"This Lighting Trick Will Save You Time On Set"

fashion videos need more class. Hello everybody, my name is Marco Bagnoli and today we look at fashion reels, commercials and how you can learn from them and use these techniques in your next project. The fashion industry is always ahead of the time, like the music industry. These are the kind of eras where people are experiencing and trying different looks because you have more room and want to represent your brand a lot cooler and better than everyone else. I will show you these techniques that these high quality brands use and how you can apply that to your own footage.
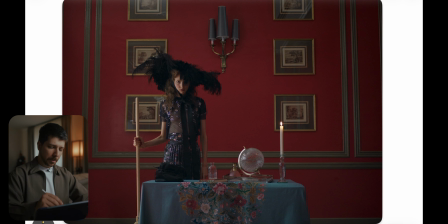0:27 So this is the first picture we're looking at, and as you can see, when we put the framing here, the frame on the grid, you will notice, she's off center. But why is she off center?
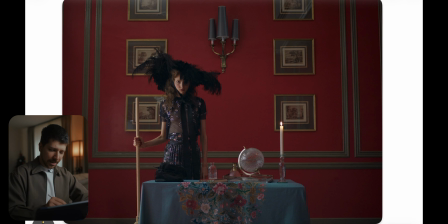0:39 Because this whole image screams, so we have center framing, because we have this perfectly placed pictures, this practical in the center, also this wall textures, all screams with the table, put the person in the center.
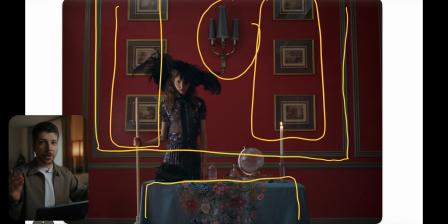0:55 But it didn't did it. Do you know why? This is fashion. I know it sounds stupid, but let me elaborate why it is that way.
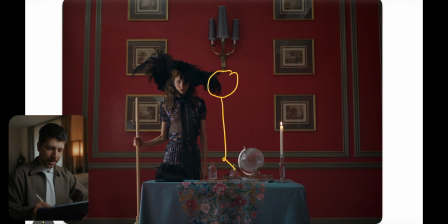1:03 Doing everything the right way is not fashion, because that would be boring. With this little thing of touches that we use the normal thing, what already looks cool, everyone loves, and changes a little bit up, we get this extra touch. And this extra touch is everything we want to do as a cinematographer.
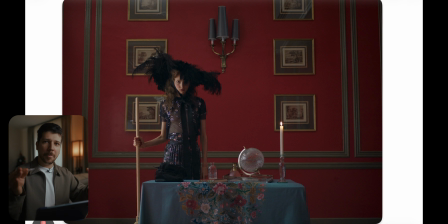1:21 Improving ourselves with using techniques everyone uses, but maybe doing them a little bit better or different, a little bit abstract. Fashion is always abstract, and this Gucci commercial really describes this.
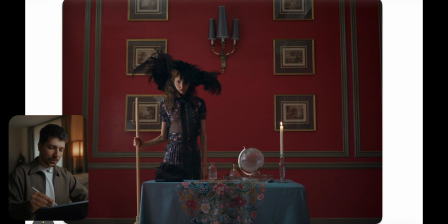1:34 With this simple frame and shot tells you everything you need to know. Because the shot also works because of the pose and the head. Always think about, in a fashion commercial, what do you want to represent? It's not just the clothes, it's the emotion, the feeling you want to have when you're wearing these clothes.
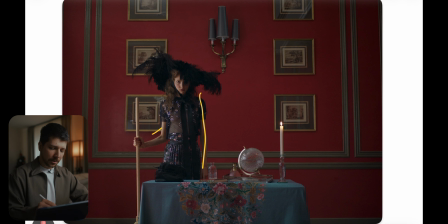1:51 And they really underline this with this strong, independent pose. And also the shots works a lot better because this head is tilting a little bit to the center. So we have this little bit of roll off that let us feel, this shot is not that off.
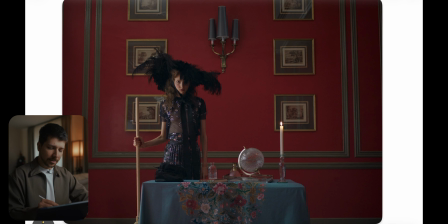2:07 Then another thing they done here, especially good, is picking up the color palette on your set design. As you can see, the piece is a lot of blue, purple colors with flowers, and you can
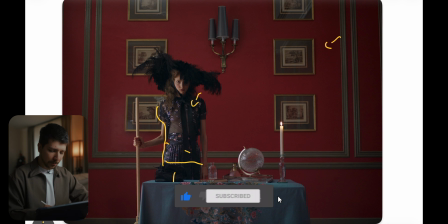2:22 see everywhere on the frame that they picked it up. We have this blue blanket with flowers, we have this red touch. Hello? Yo? You have this nice red background that's a little bit complementary to your blue tones,
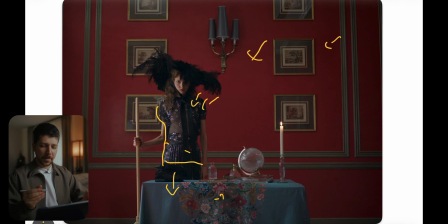2:37 and overall it just matches nice in a decent way. What I mean with a decent way is you see a lot of these shots in music videos or fashion videos where they have all yellow clothes and the couch is yellow,
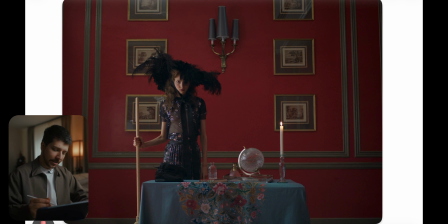2:51 the walls are yellows, everything is yellow. This is cool, but this is much more skillful and tasteful overall because everything feels matched without being overstimulating.
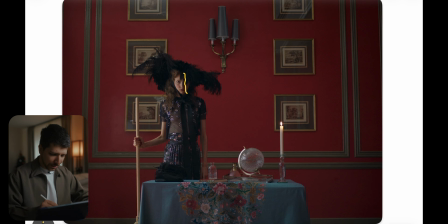3:04 The scene is also very easy to lit because we can see she's pretty half lit, but the overall scene has a great exposure. What they done it properly is they put here on the side, really close to her off frame, a butterfly, a big one, 12 by 12, 20 by 20, and blasted a light through it.
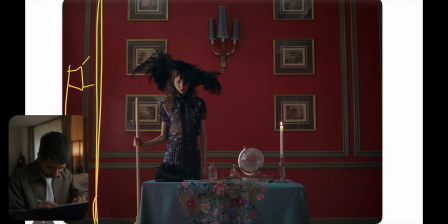3:21 Or what they could have done, but I don't think it looks like it,
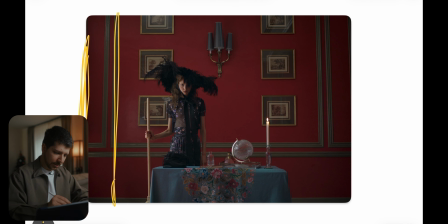3:25 done a booklight where you put ultra bounce on the other side and shoot in the other direction so that the reflex light get diffused, so we get an even softer light with a better roll off. But I don't think it's necessary for this kind of shot.
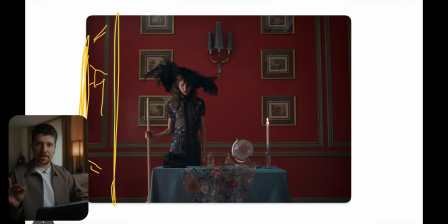3:40 Then just doing this would be very contrasty overall, so we wouldn't have this exposure on the wall, on the table. So they put a butterfly probably just off camera with sky panels in front of behind them, and just put a little bit of exposure.
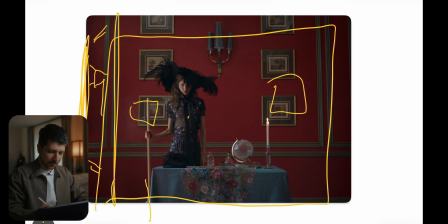3:56 They put a little bit up and put exposure into the scene to just fill in those shadows that it doesn't look as flat or too contrasty.
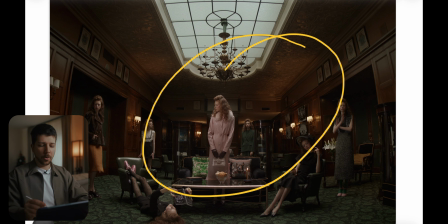4:05 This is the next shot we're looking at, and now we have the center framing.
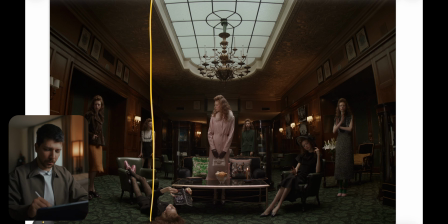4:09 Just because it's special to not do it doesn't mean you don't have to do it. Because when these special shots where it's off center are only special when you do it a few times. So just mix it a little bit under and now starts, oh look, every frame is pretty artistic.
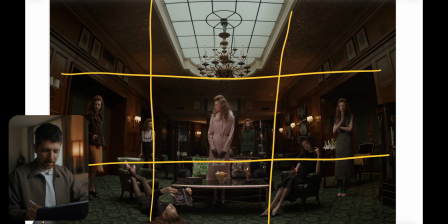4:27 No, use this with a good feeling. So this, as you can see, is everywhere the same person in different clothes. This is also something they use a lot nowadays in reels because you can put a lot of more
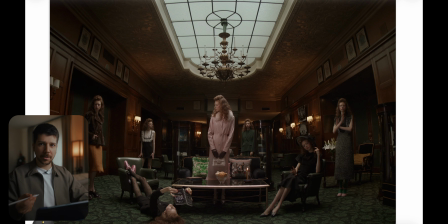4:43 story and clothes into one shot and put it in a more abstract way. Because seeing the same person more often in the frame is something out of the ordinary and feels more special. Also, you can have a better understanding on how the clothes are fitting because it's always the same person.
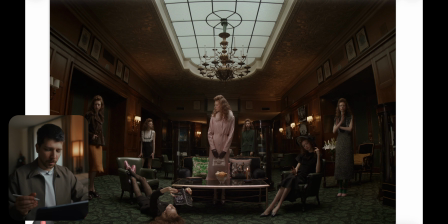5:01 When you're location at this and want to shoot this wide, lighting becomes more difficult. But especially here, it's more easy because you work always around your sources. You see, okay, this is where the Hauptlight is coming from,
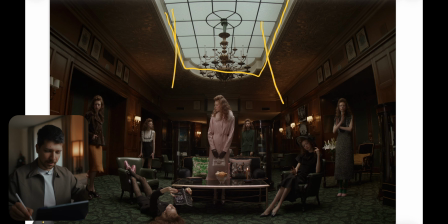5:16 so we should embrace it because it doesn't make sense that the light is coming now from a different direction from here or something like that. So what do? We have this right frame. Where do we hide the lights? The thing is, the light is here, the light is also here. This shot is clearly stitched together.
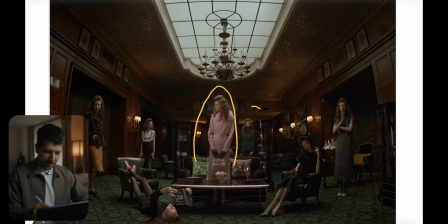5:33 So we have one person at a time, she's standing here, then here, then here, then here, then here, blah, blah, blah. And in post, After Effects, Premiere, DaVinci, your editing program of choice, they got stitched together. And that means we always just need this part of the image.
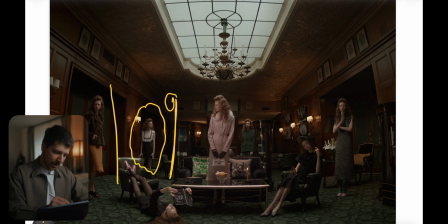5:53 So we can light her here easily, then we can light her easily because they all got mask around them.
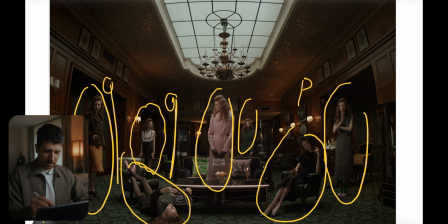6:02 So we can put the light easy in the scenery and just embrace the top light and put the key always a little bit on the side from them.
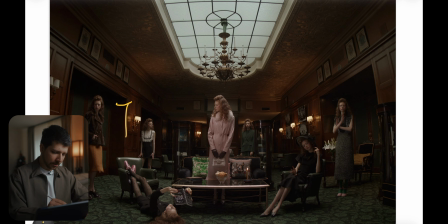6:12 So it's always a combination from setting a key light to them with a nice softbox and a little bit of neck to control the light. Maybe this light around here was enough and they all get perfectly hit by it, but I don't think so. Like here, she really got extra punch to make her more visible.
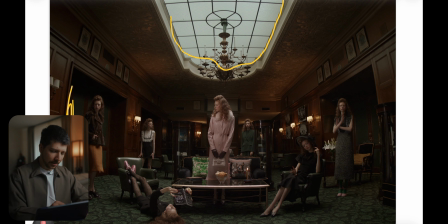6:31 Then, because this scene tends to be very cold, we put on every practical we have other than this one. Why didn't they turn on this practical? Because this would be so bright that she's getting a warm touch on her skin.
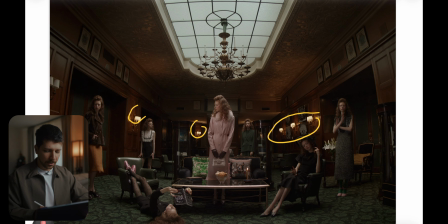6:48 And she would be the only one that has warm light on her. And maybe this was overall distracting for the scenery. So we just turned on these lights because they're just there to make the scene more special and more dramatic.
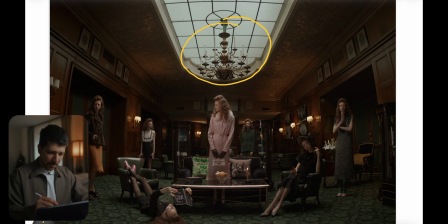7:03 This is the reason why they didn't turn on these lights. But sometimes you're on this kind of location, things, oh, nice. And then these are LED and they look horrendous. So we don't use them at all because they tend also to flicker and it's overall just hard to work with.
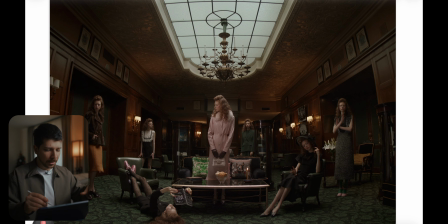7:21 So just let them off. Not every time you have to use every practical. And when I say that means something because I like to put practicals everywhere.
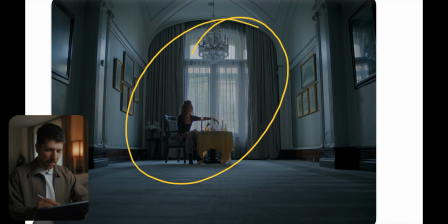7:31 This is another shot where they just put out the practical. You see here again, oh, we have this really nice chandelier thing. Correct me in the comments how you pronounce this. Normally you would put them on, but now, not now, because we want this cool feeling.
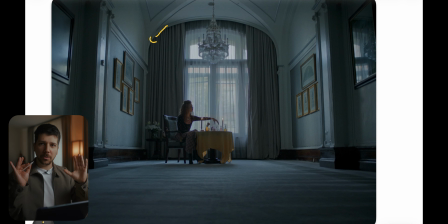7:49 We set the white balance to cool color. When you know the shot has to be cool, do it directly in camera. You will get overall better results. And expose for the window that we don't have clipping. And just to break this whole blue scenery, we have this yellow cover around the table with this golden frames.
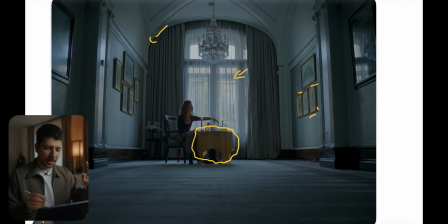8:09 So we still have this complementary feeling, but just with a touch.